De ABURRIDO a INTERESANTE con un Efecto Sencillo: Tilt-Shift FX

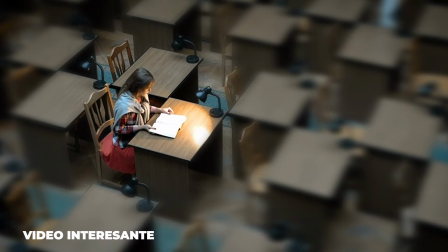0s
En este vídeo te enseñaré a pasar de un vídeo aburrido a un vídeo más interesante que es a través de un efecto que se conoce como Tilt
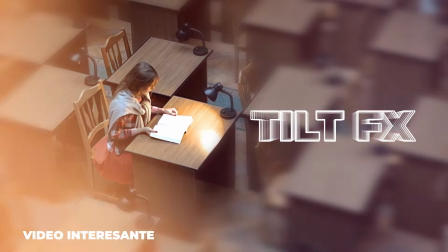7s
Effect el cual te permite generar ese efecto que estás viendo en pantalla para que así utilices B-roll mucho más interesante en tus vídeos.
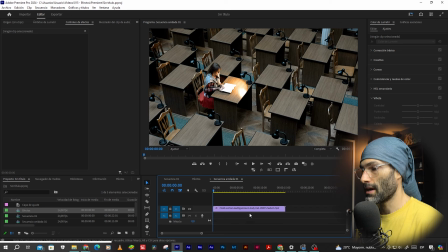16s
La forma de hacerlo es la siguiente. Vamos a ir a Premiere y como pueden ver aquí tengo el vídeo entre comillas aburrido que es básicamente una chica en una biblioteca que está leyendo. entonces lo primero que vamos a hacer para generar ese efecto es aplicar una estabilización
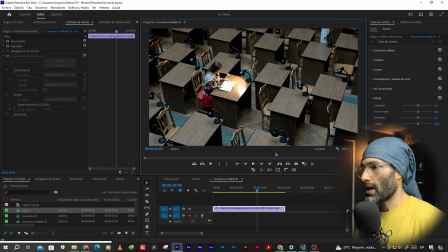35s
si bien el vídeo está estable voy a agregar una estabilización aquí ya la tengo y voy a seleccionar la opción sin movimiento para que todo el tiempo la chica pues esté quieta y de esa manera lo que debo hacer es anidar esto,
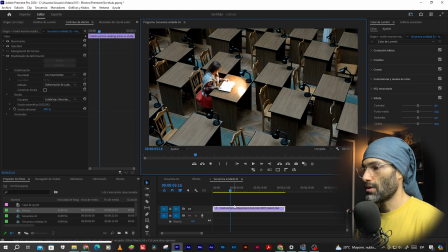53s
este vídeo con ese efecto aplicado una vez anidado, yo ya lo anidé nos queda esta secuencia anidada esta de acá, esto que ven acá está deshabilitado porque les voy a ir explicando paso a paso cuáles fueron los efectos que se aplicaron para generar el tilt effect entonces
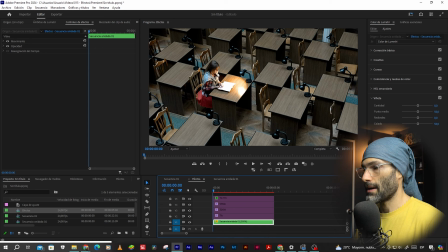72s
la secuencia anidada contiene aquí a la chica pero esta secuencia debo aumentarle la velocidad
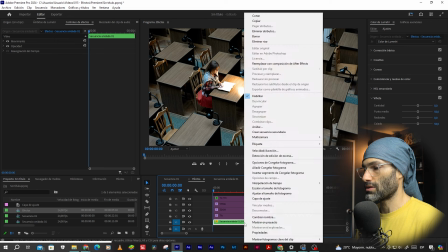79s
como pueden ver está al 300%, es darle clic derecho,
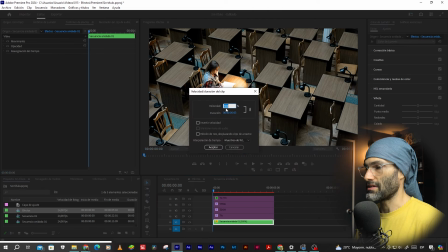83s
velocidad y duración y aumentarla del 100 al 300 para que así el efecto tilt effect se pueda ver bien porque es un efecto como en cámara rápida al mismo tiempo como si fuera una miniatura en cámara rápida entonces ahí ya tenemos digamos que
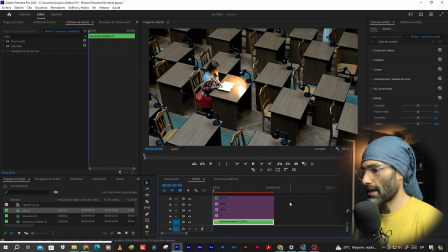98s
lo primero acelerar el vídeo voy a darle enter para que renderice y veamos cómo se ve hasta ahí es básicamente la chica leyendo bien ya aplicamos la primera parte del efecto ahora vamos a aplicar el Tilt,
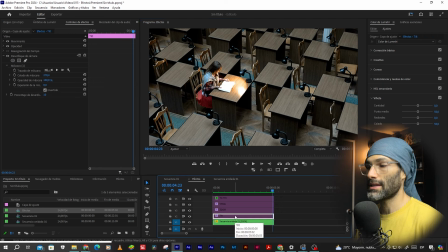113s
para ello utilicé una capa de ajuste que es esta de acá, la tengo deshabilitada, para habilitarla simplemente doy Shift E, ahí ya se habilitó y como pueden ver es un desenfoque de cámara, es este el efecto,
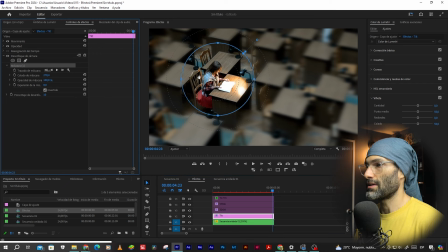127s
desenfoque de cámara, le apliqué una máscara alrededor de la chica, le puse un Fade y bueno, estos fueron más o menos los parámetros que a mí me sirvieron y ya de esa manera tenemos la segunda parte de este efecto,
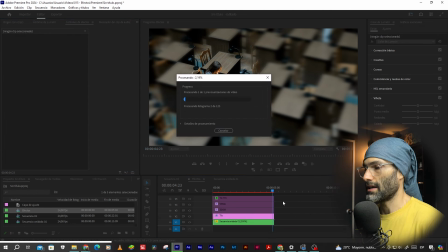141s
voy a un dir enter para que renderice y veamos cómo se está viendo
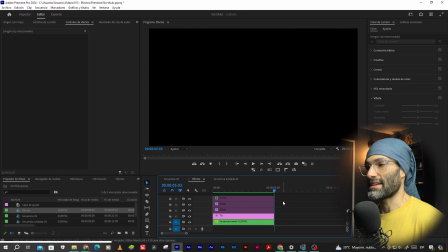149s
bueno ahora otra cosa que vamos a hacer es darle un pequeño zoom para que así el efecto sea más interesante,
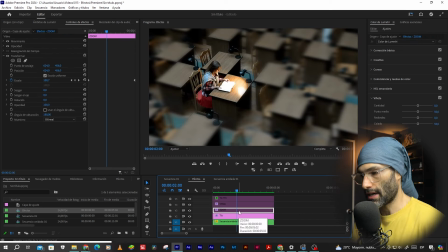159s
para ello de nuevo coloco una capa de ajuste, voy a habilitar la shift e y le aplico el efecto transformar, a ese efecto transformar simplemente le aplico un zoom o una escala con un fotograma clave que va
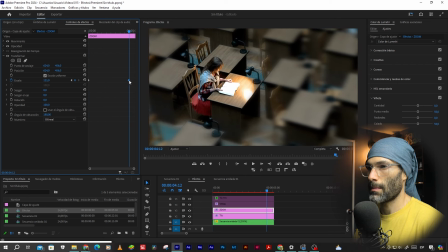171s
de 100 a 125 voy a ponerlo nuevamente donde estaba y me aseguro de que el punto de anclaje sea la chica es decir que este puntico cuando yo haga sumino o sumado siempre vaya hacia la
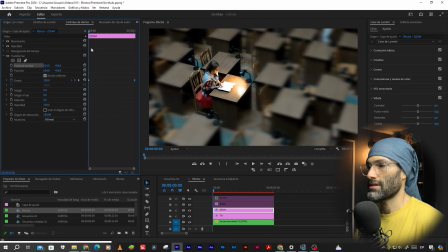188s
chica entonces como pueden ver eso es lo que está haciendo voy a un director enter para renderizar y ver cómo va quedando el efecto. Hey, si has llegado hasta acá es porque te está gustando el vídeo, así que no olvides dejar tu like, suscribirte y activar las notificaciones para que YouTube te avise cuando suba nuevos vídeos.
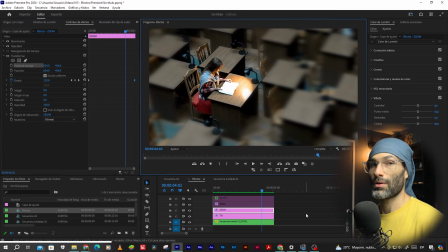212s
Bien, creo que está quedando muy bien, ahora algo que podemos hacer para mejorarlo es agregar una viñeta para que así se oscurezca un poco los bordes y de esa manera darle aún mucho más efecto tilt.